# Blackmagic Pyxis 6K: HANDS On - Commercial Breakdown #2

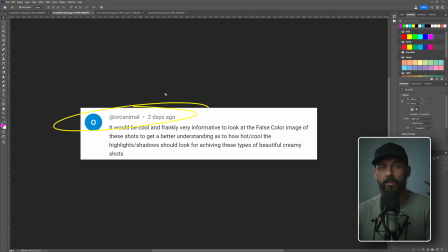So go to the Blackmagic page, download the footage, just put the normal, whatever it is, the 709 or whatever the standard Blackmagic LUT is on top, and you'll see exactly what we shot on the day. It should look pretty close to what we actually got on the day.
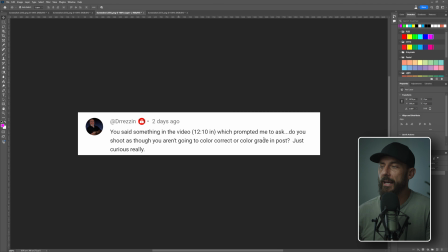Final comment, you said something in the video at 12:10 in the past one, which prompted me to ask, do you shoot as though you aren't going to color grade? Well, I try and make it look as nice as I can, because I know in the commercial world, I'm not going to be asked back. I'm not going to be asked for my opinion. It doesn't matter how many times they say that they're going to do that.
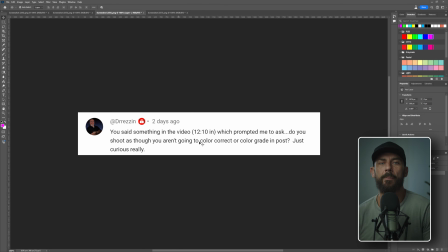You never get asked, right? Because these things, there's timelines, you're on other jobs. You have to make it look as good as you can on the day.
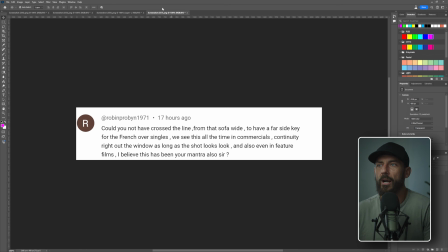But I know that we're going to be grading in post. So if there are problems, like let's go back to something like this.
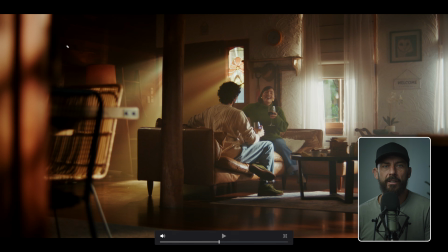If there's a problem somewhere and it's like a window, well, then you just get the camera team to note it in the notes. And you say, hey, take this window down. Like this should be way lower. Now, you cannot be disappointed when that doesn't happen because no one listens to you and nobody cares. As soon as the job is over, the editor, they're doing their own thing. The colorist, they're doing their own thing.
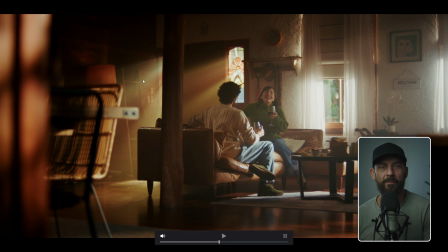Maybe you get a little insight if it's a friend from film school, but probably not. You probably don't even get a call.
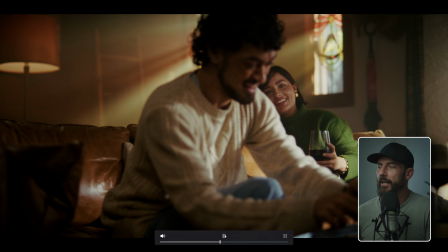Okay, let's actually go to the nighttime stuff so we can break down what we did.
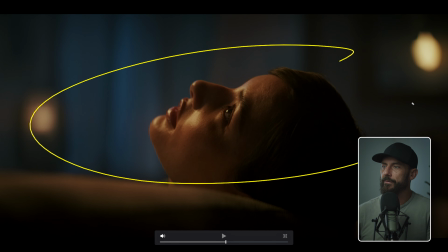And not this stuff, here. So this stuff is a mix of the anamorphic and a mix of the tribes. I like this shot only because I'm trying to get as much depth in here as you can. And again, full frame, anamorphic, wide open. What happens is it flattens off. It flattens off really, really quickly.
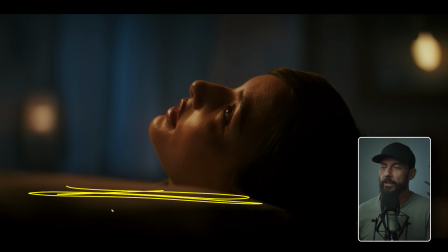So anything that you can throw in the frame to be between you and the subject is going to make it feel that much of a richer experience. That's what we're trying to do in something like that.
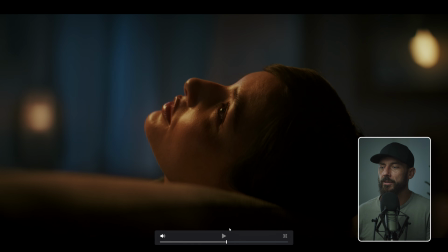And again, these little numbers here, we're just adding bulbs in the background to not make it the same color.
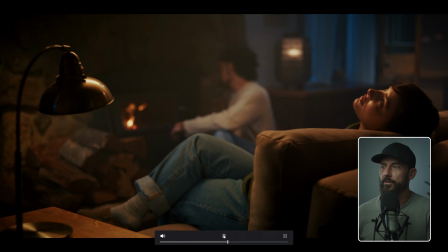So any contrast, any color contrast at that point is easy. Let's go to the wide. I think that's the widest shot there. Is it? Little knife number. Okay, here. I would say here, this is not my favorite frame. In fact, I'm not a big fan of this frame at all. Why? Because she's way over here.
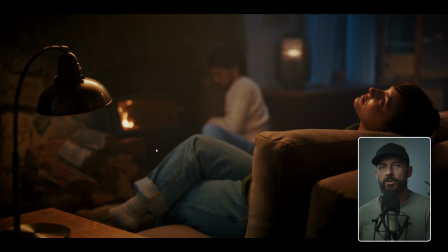She's way over here and we have nothing in here. Okay? But this is a situation where if you don't have, like we didn't really have a set production designer here. We were just using whatever was in the location. So we went through, I showed you the behind the scenes pictures last time.
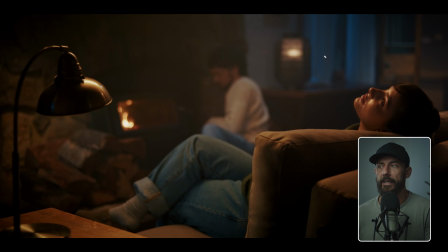We went through and I just rated every single prac that was in the place. We didn't like pre-scout to go, oh, this is the exact prac that we need, or this is the exact table that we need. So we're just using what's there. Here in the background, you can see this little lamp here.
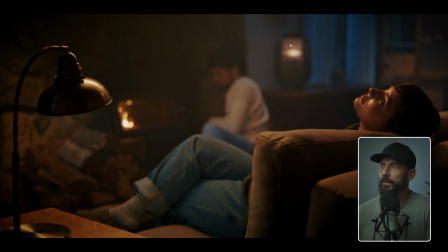This is just diffusion rolled around a aperture bulb in there. If you didn't have that, it would just be the bare aperture bulb, which doesn't look that good. Same for this thing. This is, I don't even know if there is a little plug in there. Maybe there is.
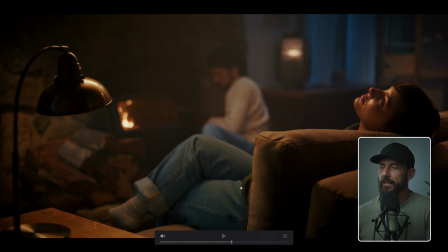But this is just grabbed from some other room. And this is the exact same spot that we shot this in, right?
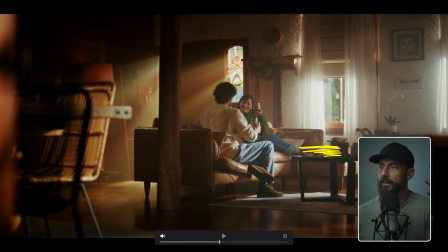We've just got a different sofa. And so I added a table over there, and then I added that lamp because we want some depth, right?
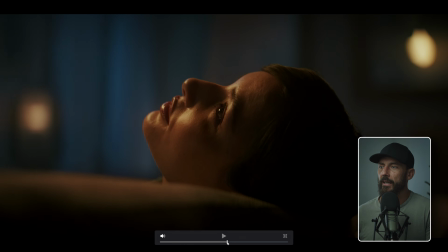We're trying to get stuff between us and the rest of the scene in the foreground.
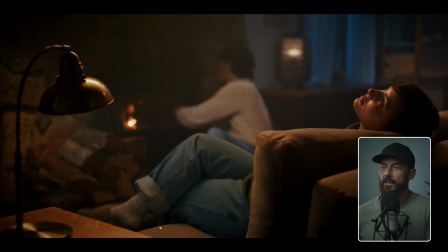Now, could we have moved it a little bit closer? Could it have been a little bit more out of focus? It's like, it would be nicer if this was higher, because this is a big empty area. It'd be nicer if this was higher, and maybe this lamp came down in like this area.
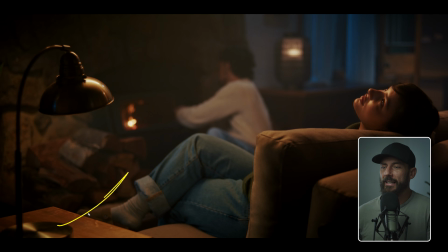Okay, but that's the idea. We're trying to get stuff between the frame, between us and the person that we're shooting. For level now, or for lighting, what we're doing is we're using that same kit that we just saw in the behind the scenes to boom over a little Titan tube bag with, I think there's 2 Titan tubes in there.
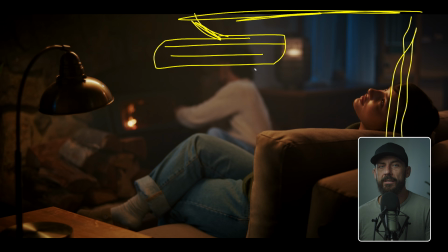So that should give you an idea of the sense of how much light is in the space. It's not a lot of light, okay? It's not a lot of light because for the majority of the setup, we were trying to actually use the daylight that was remaining outside. It was an overcast day, but we were trying to catch this daylight so that we wouldn't have to light up back there.
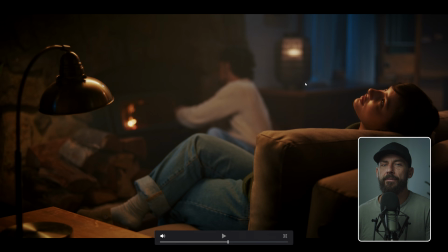Because again, we're a small crew. You don't want to be lighting 15 different areas. It just gets really, really complicated really fast. Unfortunately, we didn't make it in time. So out here, I think is just a standard Titan tube.